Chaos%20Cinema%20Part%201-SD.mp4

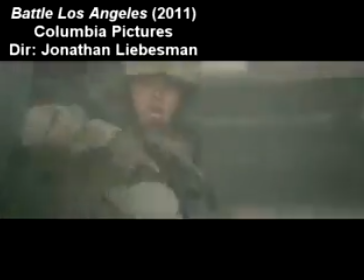But Bordwell's phrase may not go far enough.
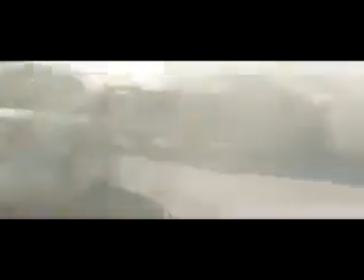In many post-millennial releases, we're not just seeing an intensification of classical technique, but a perversion.
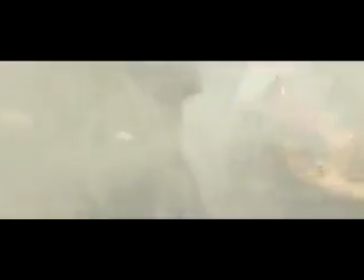Contemporary blockbusters, particularly action movies, trade visual intelligibility for sensory overload.
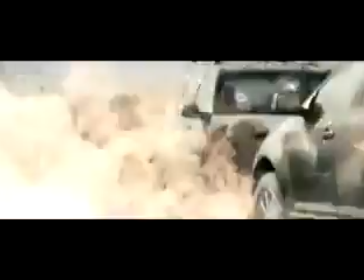The result is a film style marked by excess, exaggeration, and overindulgence.
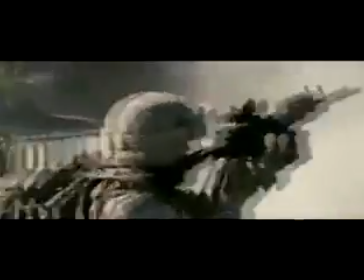Chaos cinema.
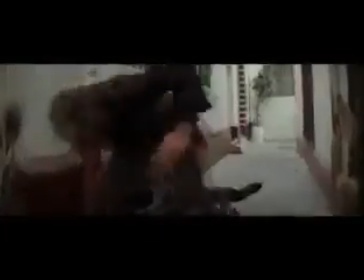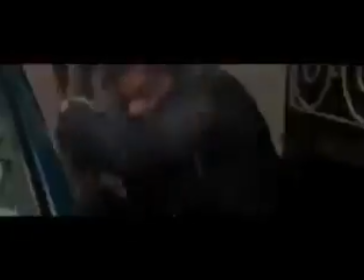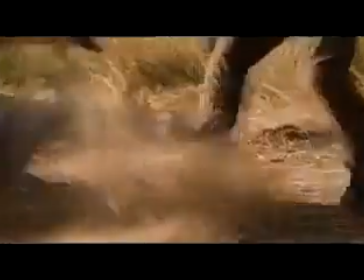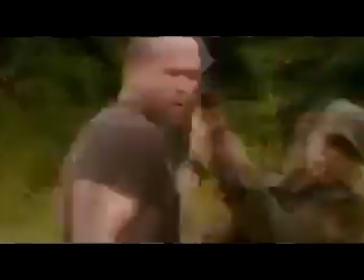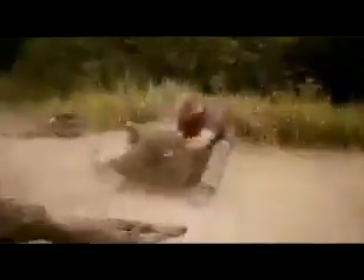Chaos cinema apes the illiteracy of the modern movie trailer. They consist of a barrage of high-voltage scenes.
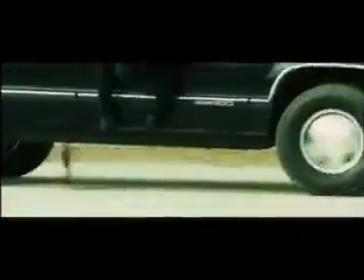Every single frame runs on adrenaline. Every shot feels like the hysterical climax of a scene that an earlier movie might have spent several minutes building toward.
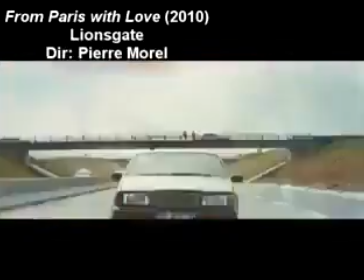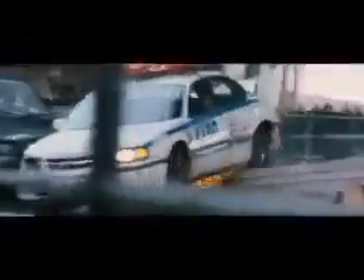Chaos cinema is a never-ending crescendo of flair and spectacle.
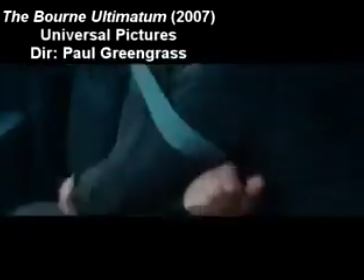It's a shotgun aesthetic, firing a wide swath of sensationalistic technique that tears the old classical filmmaking style to bits.
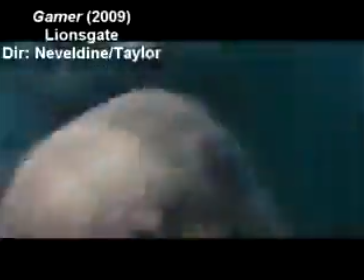Chaos cinema directors aren't interested in spatial clarity. It doesn't matter where you are, and it barely matters if you know what's happening on screen.
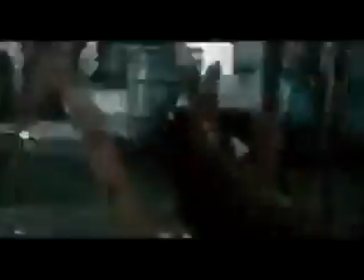The new action films are fast, florid, volatile, an audiovisual war zone.
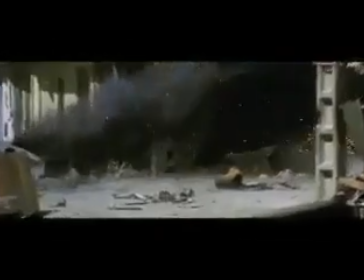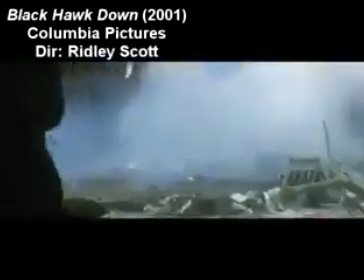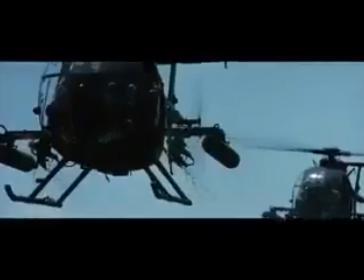Even the attentive spectator may have trouble finding his bearings in a film like this.
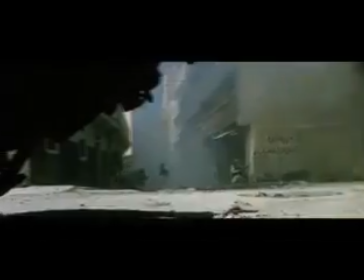Trying to orient yourself in a work of chaos cinema is like trying to find your way out of a maze,
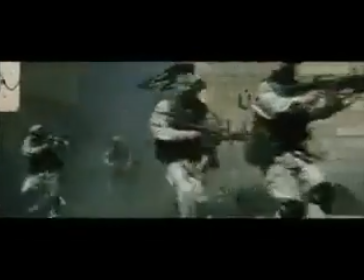only to discover that your map has been replaced by a reproduction of a Jackson Pollock painting.
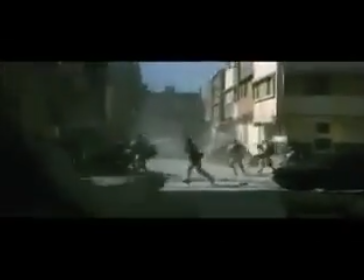The only art here is the art of confusion.
Get outside!
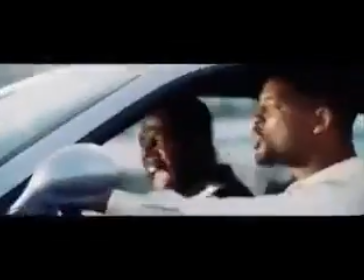Pay attention to what you're doing!
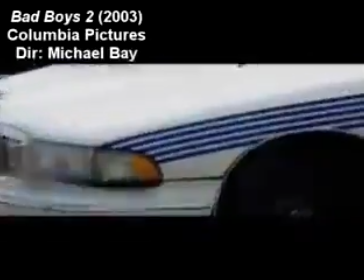Consider Michael Bay's Bad Boys 2, an explosive mixture of out-of-control editing, intrusive snatch-and-grab shots, and a hyperactive camera.
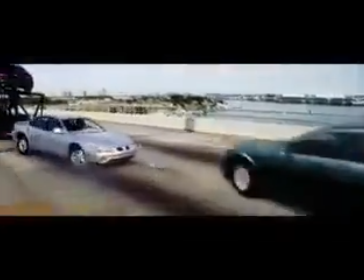Bay's cacophony stifles the viewer's ability to really process the film's CGI-assisted skirmishes.
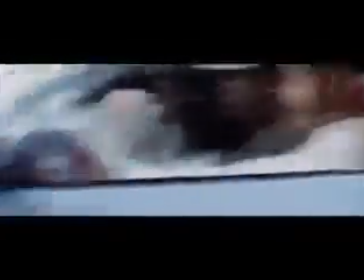The action is cool to look at, but it's hard to discern in detail, and there's no elegance to it.
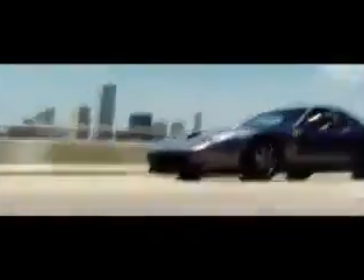The shots are often wobbly. Sometimes this is due to the use of deliberately shaky handheld cameras.
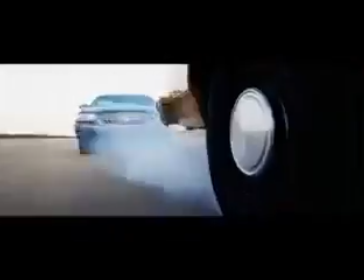Other times, the filmmakers have made relatively stable shots seem much wilder and blurrier in post-production through the use of After Effects software.
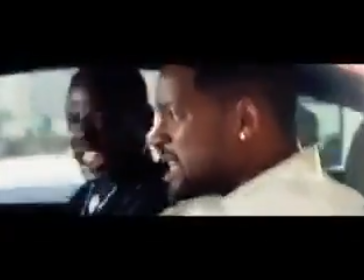This is some sick shit! Yup, it's about to get sicker.
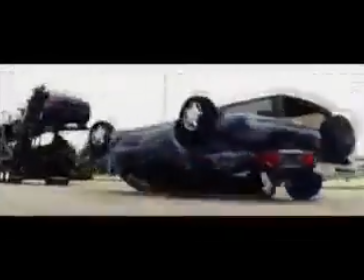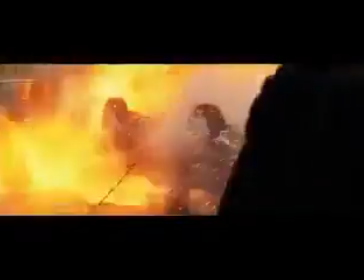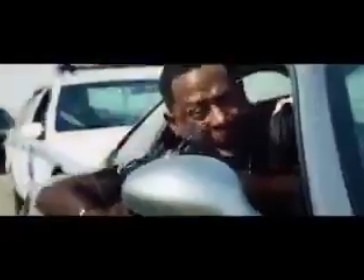Watch out, watch out!
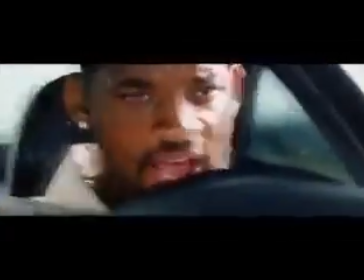Oh, they are not about to do that. Hell yes, they are!
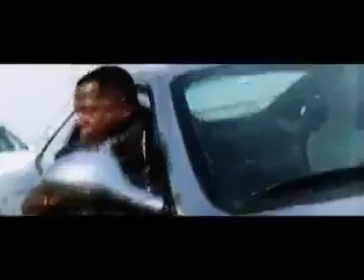Considering all the deliberate insanity occurring on screen, these movies should be totally unintelligible, yet we still have a faint sense of what's going on.
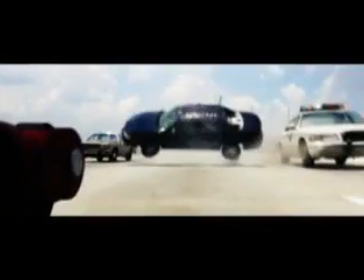Why? Because of the soundtrack.
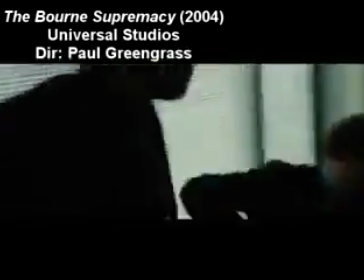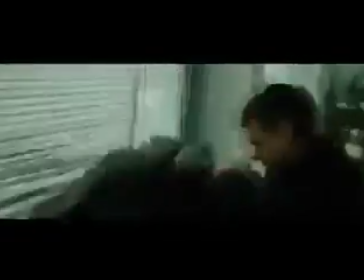Chaos films may not offer concrete visual information, but they insist that we hear what is going on screen.
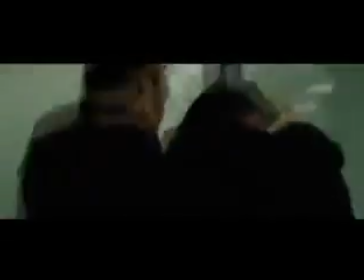Ironically, as the visuals in action films have become sloppier, shallower, and blurrier, the sound design has become more creative, dense, and exact.
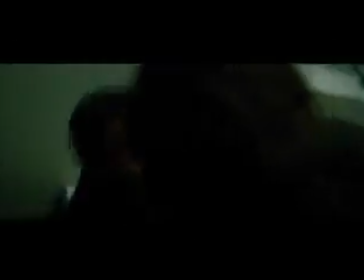This is what happens when you lose your eyesight. Your other senses try to compensate.